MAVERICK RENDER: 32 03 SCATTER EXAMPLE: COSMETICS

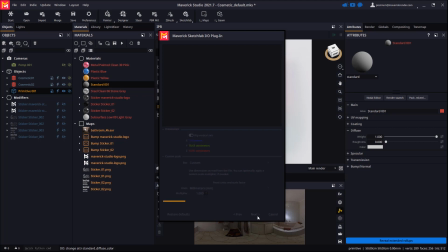(4:08)
This model carries a good bunch of textures, so it will take a few seconds to import.
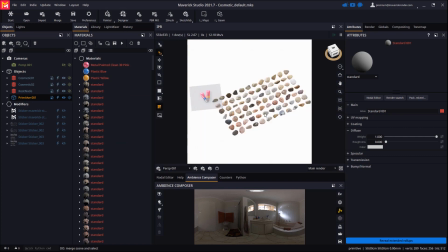(4:17)
As you can see, the rocks and their materials imported seamlessly in Maverick.
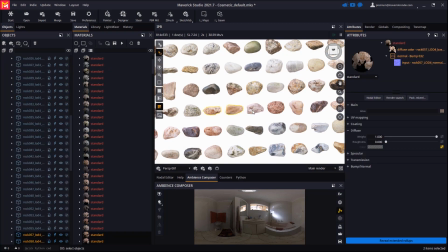(4:27)
Let's pick a subset of rocks for our scatter practice. We will ungroup these to take them out of the grouping created by the Sketchfab importer. Now let's discard the other rocks in one shot by deleting the imported group and its children.
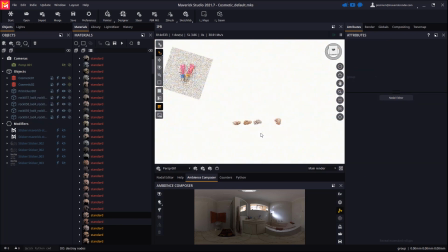(4:45)
Keep in mind that you can purge unused materials and maps from the materials panel.
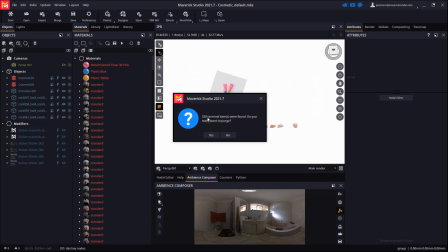(4:51)
After deleting most of the rocks, there are plenty of unused materials, and purging those will greatly free up your GPU RAM.
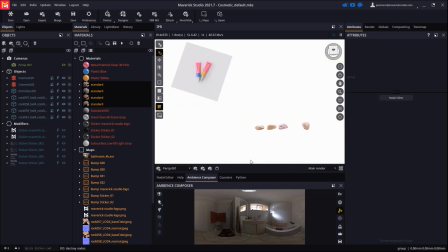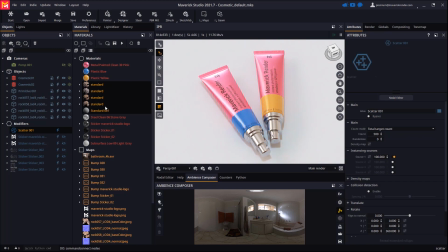(5:03)
Let's now drop a scatter node on the plane primitive. We will enable all the sources and plug the first one.
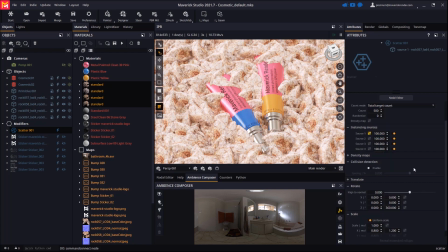(5:14)
We make some adjustments.
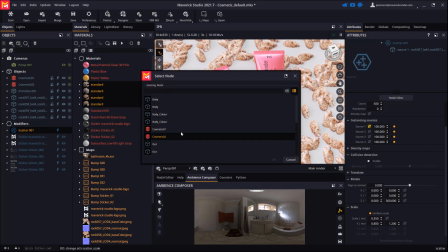(5:21)
Enable the other rocks.
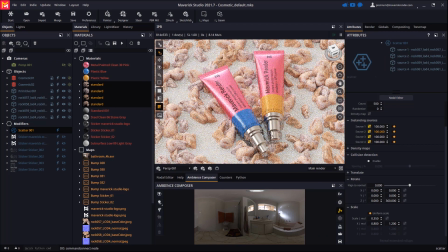(5:25)
And keep on playing with the scatter attributes until we're happy with the result. We will, for example, experiment with rotations and collisions.
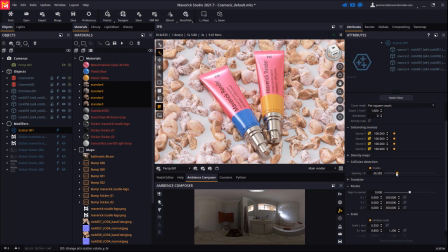We will increase Z translation to give more depth to the bed of rocks.
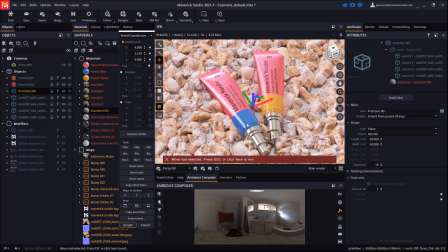(5:59)
We may shift the base plane up and down as well. In globals, we will enable keep aspect to get a proper preview of the final composition of our camera shot. Then in the rock materials, we will plug Culligan nodes so we can subtly variate their color. An in-depth review of this process can be found in our Introduction to Scatter video.
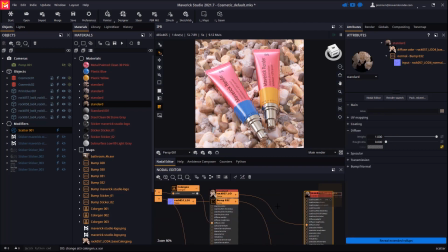Once we're happy with the variations in the source materials, we will try some randomization seeds until we find a population we really like. Let's create a spotlight and drop a gradient light from the lights library.
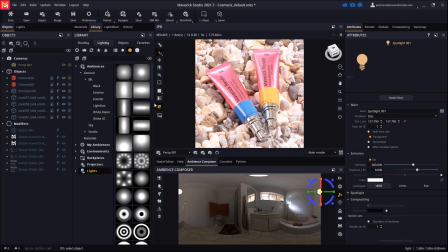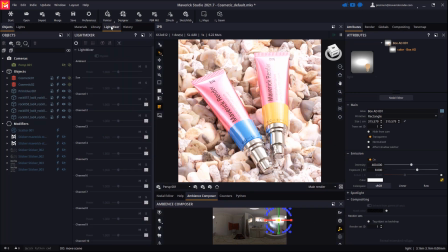(7:02)
As usual, we will do some final touch-ups from the light mixer panel before consolidating to the scene.
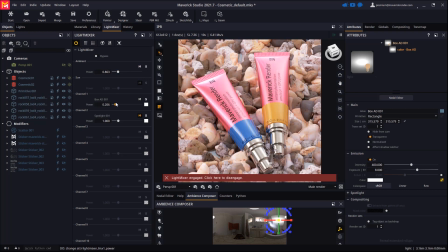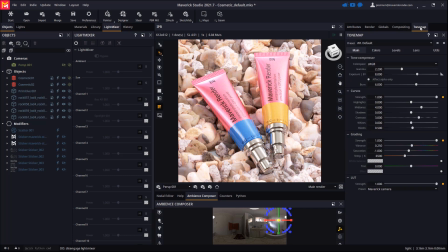(7:15)
From the tone map panel, we will enable vignetting to better focus the subject in the image.
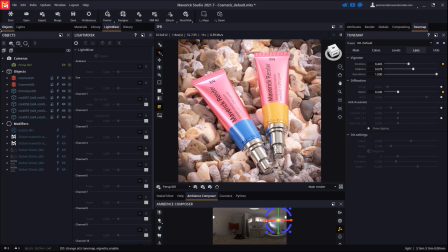(7:22)
You may find this scene in the list of sample scenes installed by Maverick, from the start panel.
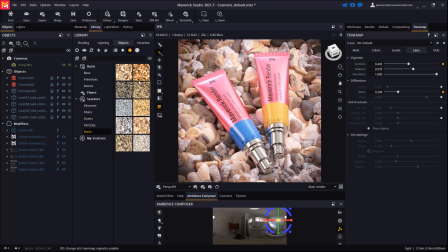(7:31)
Additionally, in the scatters library you will find some pre-made scatter setups which make use of rocks by the same author.
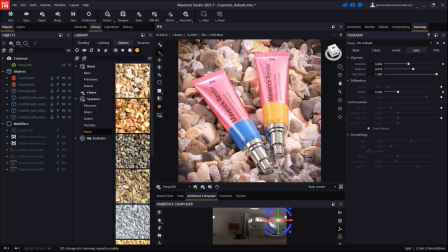(7:38)
Thanks again. This is all for now. See you in the next video. Have fun rendering with Maverick.